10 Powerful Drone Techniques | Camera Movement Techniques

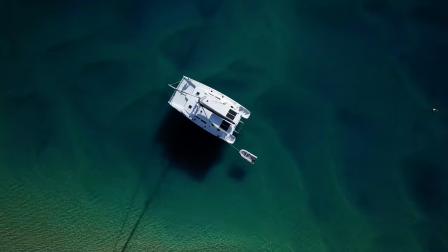7s
Hey guys, it's Dave here from Creative Path Films and in today's video I'm going to share with you some very
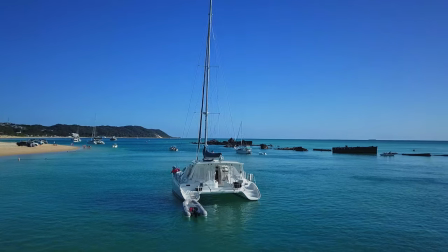14s
simple yet highly effective drone manoeuvres that you can add to your next video.
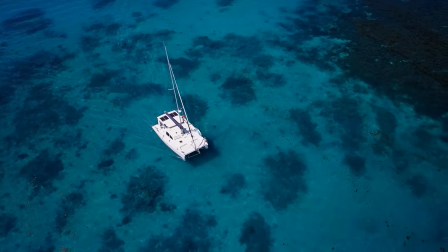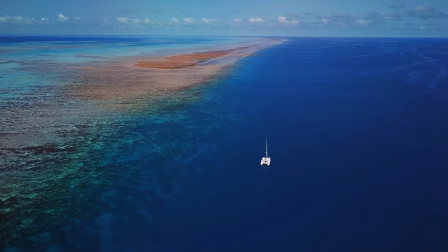Lauren and I recently returned from a documentary feature film shoot for a film titled Against the Tide, which is something we've been working on for the last few years. It's a story about an inspiring family who gave up everything in order to live aboard a catamaran and sail up and down the Great Barrier Reef as a family.
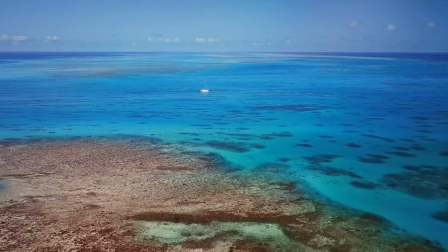50s
We just spent three weeks up in the north-eastern corner of Australia shooting some pickups that we needed in order to complete the film. And we only just got back, so this also explains why I look like a bit of a pirate.
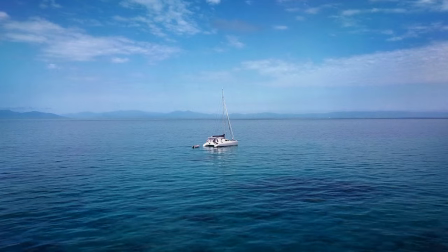62s
A big part of what we were filming were drone shots of the family's catamaran as well as establishing shots of different locations around the Barrier Reef. So I thought it would be cool to share some of the most useful drone manoeuvres that we found ourselves using whilst capturing this footage. Today, we'll move through a series of different techniques, starting with the simplest and moving through to some more advanced manoeuvres. All right, let's get into it. So when you operate a drone, you have five different axes that you can control.
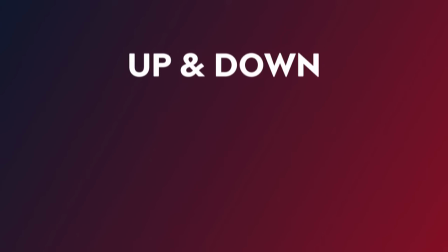93s
You can fly forwards and backwards. you can fly up and down, you can fly laterally left and right,
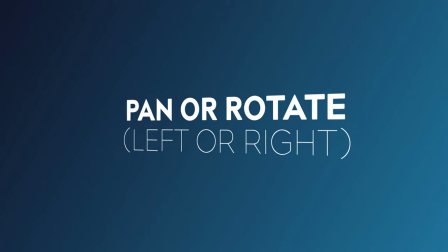100s
you can pan or rotate the drone left to right and you can also tilt the drones camera up and down. We're going to start off with simple moves that involve only one of these five axes and then we're going to start combining them together to create some more advanced maneuvers. If you're brand new to flying a drone don't worry what I found is that often the simplest
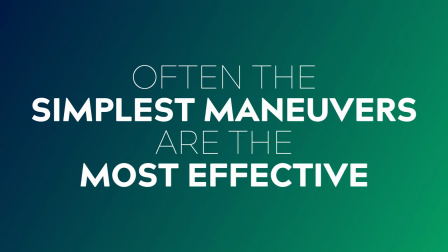123s
maneuvers are the ones that are often the most effective and useful when you come into the edit.
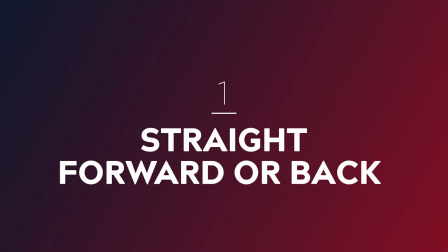128s
All right, let's get started. Number one, flying straight forwards or straight backwards.
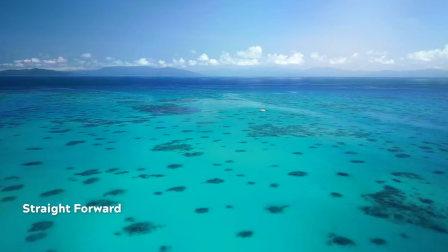133s
These two moves are possibly the most simple and effective manoeuvres that you can use.
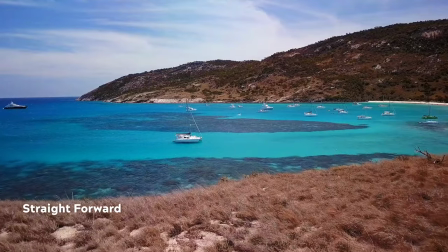139s
They involve lining up a subject and flying directly towards or away from it. This simple shot is one that I find myself using more often than any other technique.
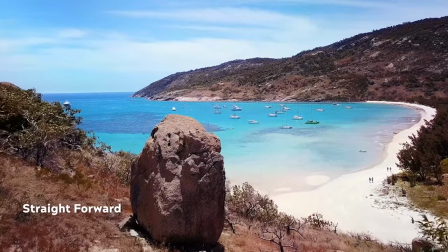150s
It can take some practice, however,
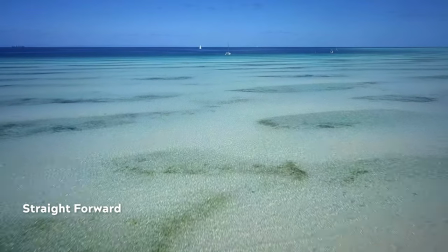152s
because flying in a straight line isn't always as easy as it seems especially if there's wind involved or you start to drift off course. My advice if this happens is commit to your line and finish the shot even if you drift off course a bit because nothing kills a shot faster than a micro adjustment trying to bring it back in line again. So commit to the entire shot and then go back and do another take if you're not entirely happy.
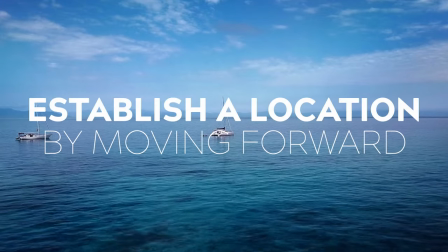177s
Flying directly forward is a great way to establish a scene or location particularly if you're moving into it for the first time.
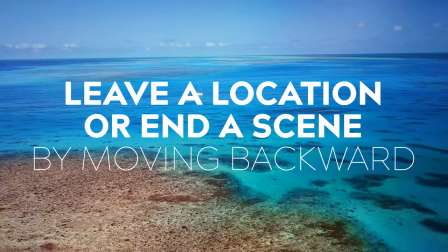185s
Whereas flying backwards is a great way to leave a location or close out a scene.
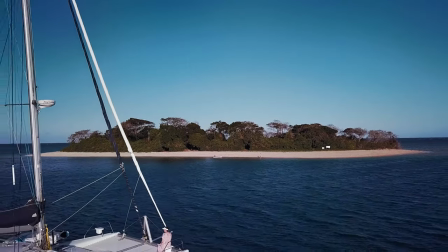189s
This is also a great technique if you have an interesting foreground element that you can slowly reveal to an audience as you start to fly over it.
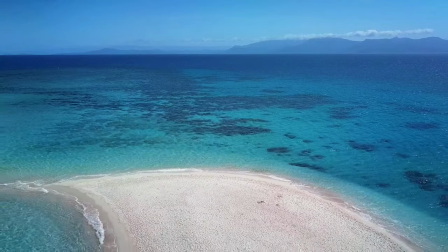198s
So if you have a really interesting element that you want your audience to discover, this can be a great technique to use. Number two, flying straight up or straight down. The next simple move that I want to show you is achieved by positioning your drone
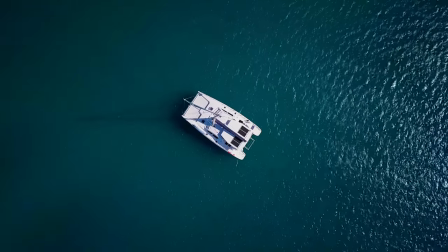213s
directly over the top of your subject with the camera pointed down towards it, and then flying directly up or directly down.
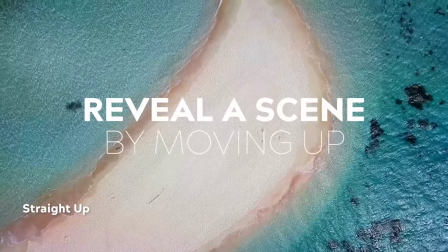221s
Flying directly up away from your subject is a great way to slowly reveal your scene, as the scale of your shot slowly widens.
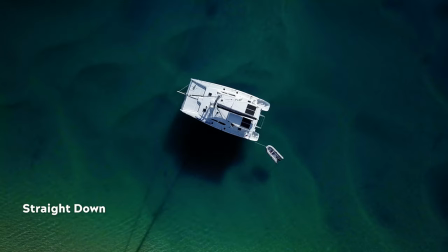230s
On the other hand,
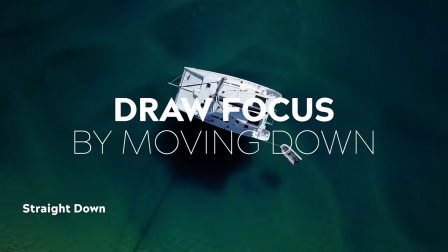232s
flying your drone down on top of your subject is a great way to draw your audience's interest and focus towards a single point.
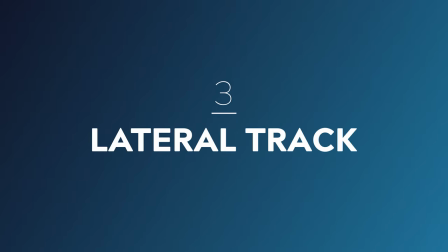241s
Number three, a lateral track.
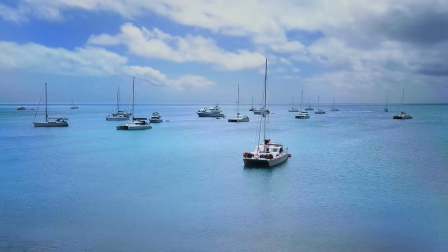244s
A lateral track is a lateral move towards either the left or to the right and it's usually used when following a moving object.